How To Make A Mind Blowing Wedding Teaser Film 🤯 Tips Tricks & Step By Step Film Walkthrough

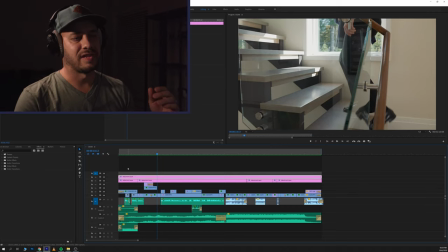8:32 Okay, that shot. head, you know, I have like a list of like, again, what I call hero shots that I want to get for every wedding. And it's like, on my list is usually like, okay, an epic shot of the bride, right? And so in that case, I had my a7S III on my Ronin SC with,
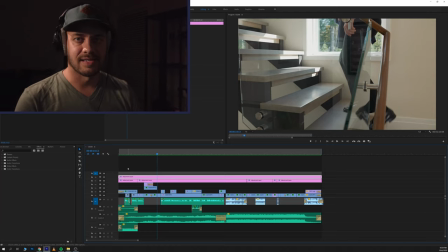8:51 I believe it was my Zeiss Distigon 35 1.4 lens. And so, you know, in terms of approaching the bride for that shot, I said, you know, get in front of the window.
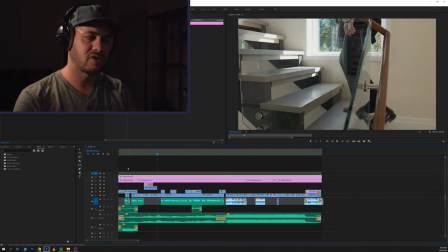9:05 And usually my whole mantra is getting them into a beautiful location and just almost having them act more organically, right? Trying to limit the posing and like kind of corny movements. And obviously some brides are better at it than others.
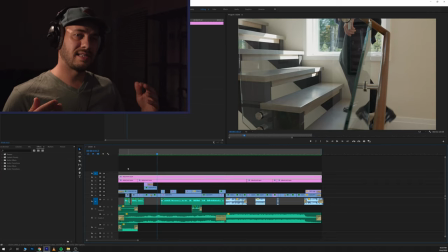9:21 But, you know, I said, look, when I tell you, I want you to kind of just play with your dress just a little bit. And then when I say, okay, now I want you just to kind of like, give me a little glance into the camera. right as I approach you um and so um you
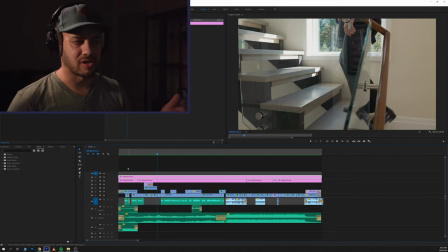9:37 know I pushed in for the shot and and she gave me that which I think is absolutely incredible and and you'll
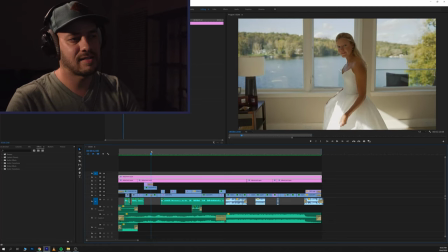9:43 see there I put um just a little flare effect which is this uh layer right here um it's a lens distortion um from their legacy
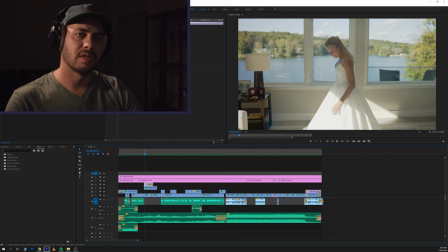9:53 uh 4k um pack just a little sort of like glass uh distortion thing that sort of comes in and then just fades out subtly.
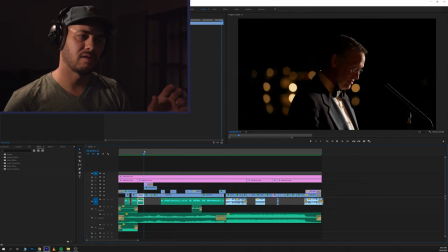10:03 I think those sorts of things are best executed just subtly, right? Not so many huge colorful flares and things to distract, but something that's subtle, elegant, and I think just enhances the image are great things to go after.
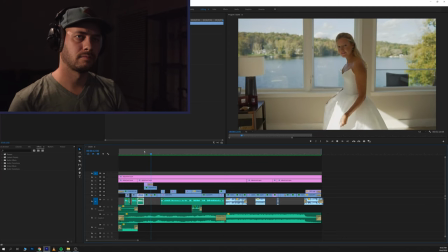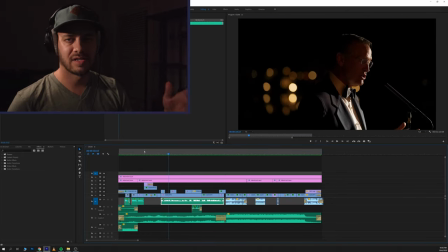10:29 And you know how they say a picture is worth a thousand words? so that you know also on my list of hero shots is is usually uh you know a groom prep type shot we all do those shots get in front of the window nothing particularly special about that one um the groom
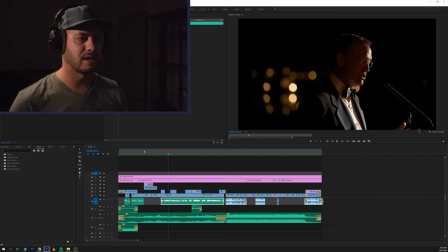10:45 was a little harder um to to um i guess pull some of that out of them you know a little more shy i guess um so that one i think you know was was kind of more basic but they had this cool painting uh behind them the parents were you know really into
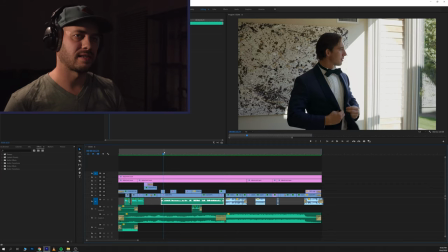11:01 art and you know art collecting and and things like that. So, um, thought it was okay. You know, not, not a crazy, uh, beautiful shot by any means, but, um, gets the job done.
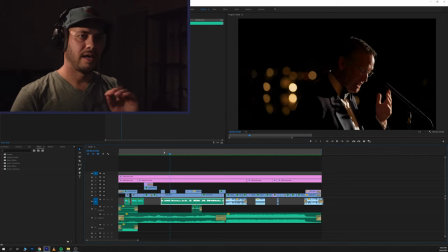11:11 The picture is worth a thousand words.
So I thought, and just a little bit on the framing for dad here, right? So this shot, um, you know, in terms of framing up for speeches, what I like to do is,
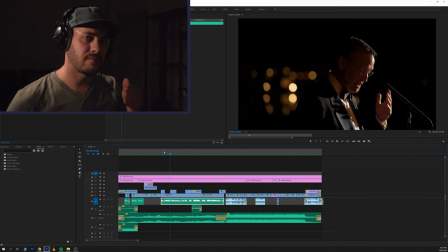11:24 you know, shoot into the shadows, um, for speeches, and have the light kind of on the other side angled in, right? And I think what that does is just give him a little bit of, it gives him a little profile here, just kind of makes him pop just a little bit.
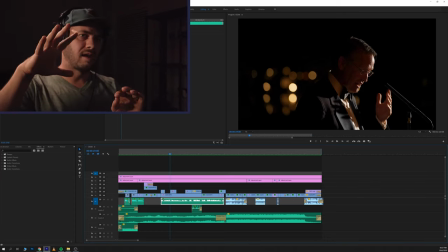11:40 If I had the light on the same side as the camera, he would just kind of be bright on the right side of his face and I don't think it would look quite as elegant, right? So if you're looking for kind of a way to upgrade just the look and feel of your speech angles and your lighting, shoot into the shadows, light the opposite side.
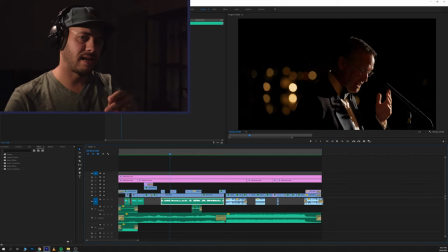12:00 And those reflections in the back, I framed the mic stand, that's my own personal mic stand and microphone that I brought, placed it specifically there, because I like the way that the houses on the other side of that's a lake there. And those are just the bokeh, you know, from the lights and the houses across the other side of the lake.
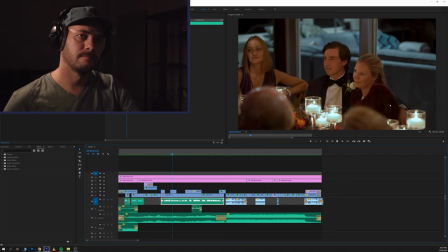12:19 I thought it looked really awesome.
So well, how do I draw a picture that explains what is a great marriage? I just, how do I do that? And draw a...
Okay, so again, epic moment, right? I've never seen fireworks at a wedding before. That's a first for me.
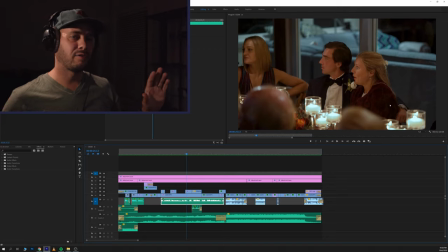12:34 In hindsight, I wish I had another angle that was a little wider that would have seen the fireworks go off in the background. But again, lesson learned. For speeches,
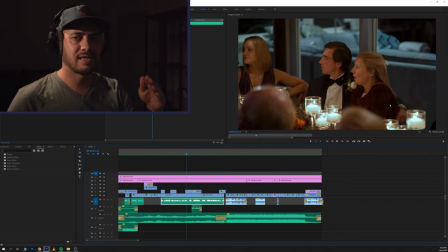12:48 like this shot in particular, where I have the bride's reaction and she's shocked, I always have a dedicated camera on the bride and groom, as well as a dedicated camera on the speech giver, just because I think it's important for certain moments in the speeches, especially if you're delivering longer form doc edits,
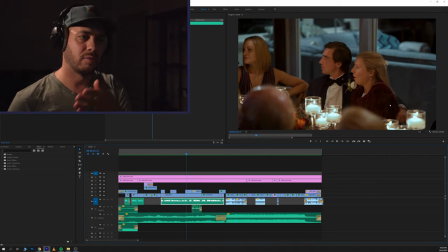13:05 to have, you know, the reaction of the couple when so and so says something really beautiful or personal, and, you know, the bride or the couple reacts with the various emotions, right? Right. So that's just something I do. I know a lot of people, you know, choose not to record the couple's reaction at all.
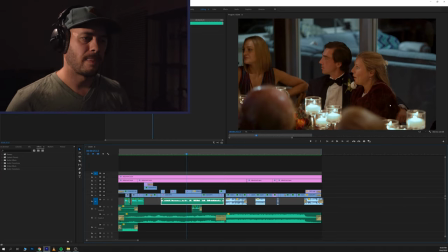13:25 Or if they do, they get maybe just a couple of minutes just to have it there. Right. I think it's important for moments like this, where I get the reaction and it's, it's awesome.
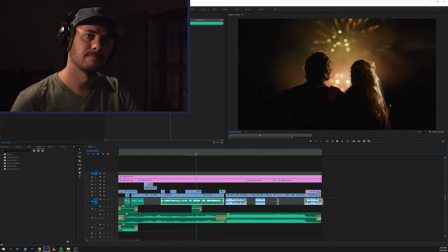13:34 Big, like, you know, a massive canvas.
So the firework shots, I'll just touch on this really quick. This again, a seven S three, I was crouched on the ground with my 35 one four. I obviously had a heads up that the fireworks were coming from the bride's dad.
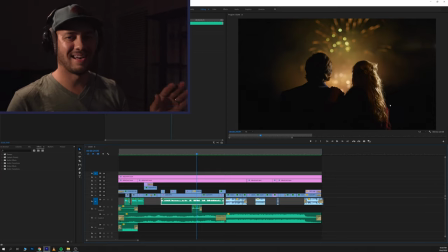13:54 So I, and I'll be honest, I tried to do too many things at once, right? I had my drone off on the left side of the house ready to take off. And, you know, because obviously, if I had taken the drone off in the pitch dark during dinner, the bride would have been like, what the heck are you doing?
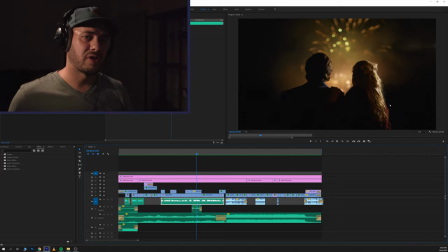14:13 So I had that going. And then so as soon as the fireworks kicked off, I had my second shooter grab my Practalite, which is a really great light if you've not heard of it, run around to the front right of the couple and just hit them with a little bit of profile light,
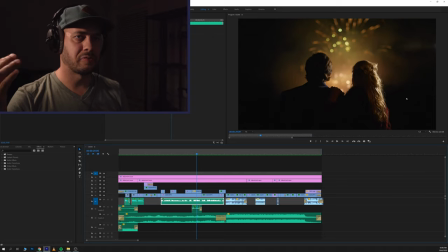14:28 which just makes the image pop, gives them a little bit of hair light, and I think just provides like a really beautiful image and just gives a little bit of depth and separation from the obviously the beautiful fireworks going on in the background and now this whole thing is in 4k i can
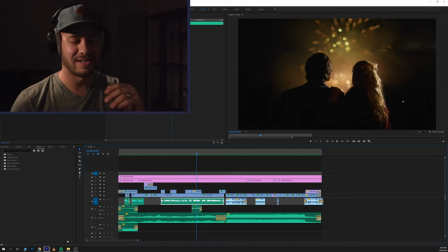14:45 shoot fireworks in 4k 60 frames with the a7s3 so i love this shot huge fan of it it's
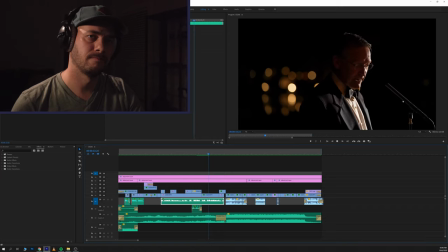14:54 painting in the sky but i don't paint really well so the best i can do is i hope in 30 years after what you're about to see you look back and say,
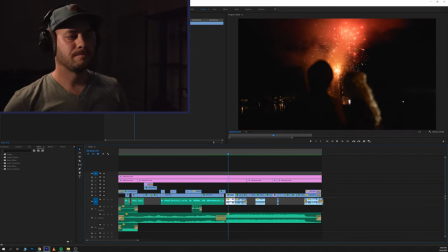15:03 yeah, it's been like that.
So let me talk a little bit about music, right? Obviously music is very important. When I had first started working on this trailer, I had actually like, wasn't like a country more of like a folky song.
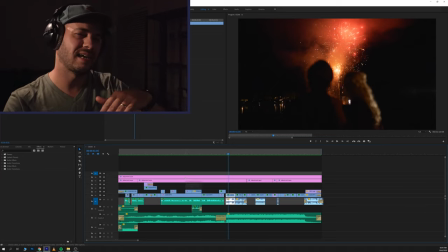15:20 The bride is really into like country music. So I was trying to lean in that direction. It just didn't fit right. Right. To me, this day, this these moments were were, you know,
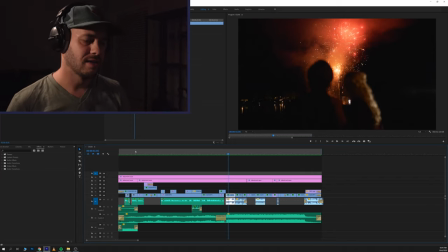15:34 exuded to me personally, like a high end sort of a feel. Right. And that to me resonates with like strings and violins and things. So I hunted through Musicbed, found this track. And what you'll see here, the music track is Audio 3.
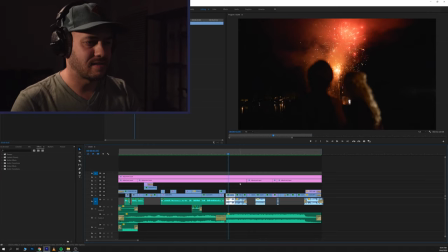15:50 um so if if i had let the music sort of play out as it you know from start to finish just in the in the raw mp3 track it it didn't progress the way that i wanted um so let me just show you right so let me drag this out and just let
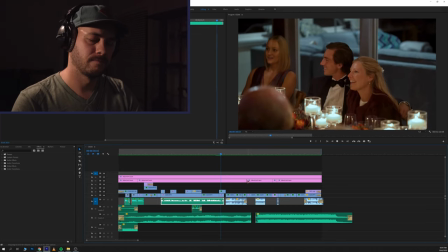16:05 it play right what you're about to see you look back and say yeah it's been like that okay
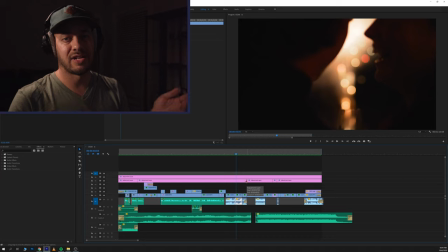16:15 so you see like that's just the natural progression of the song, right? But what I do for most of my teasers, and I'll say for most of my, quote unquote, creative edits, I chop and screw the music up almost every time.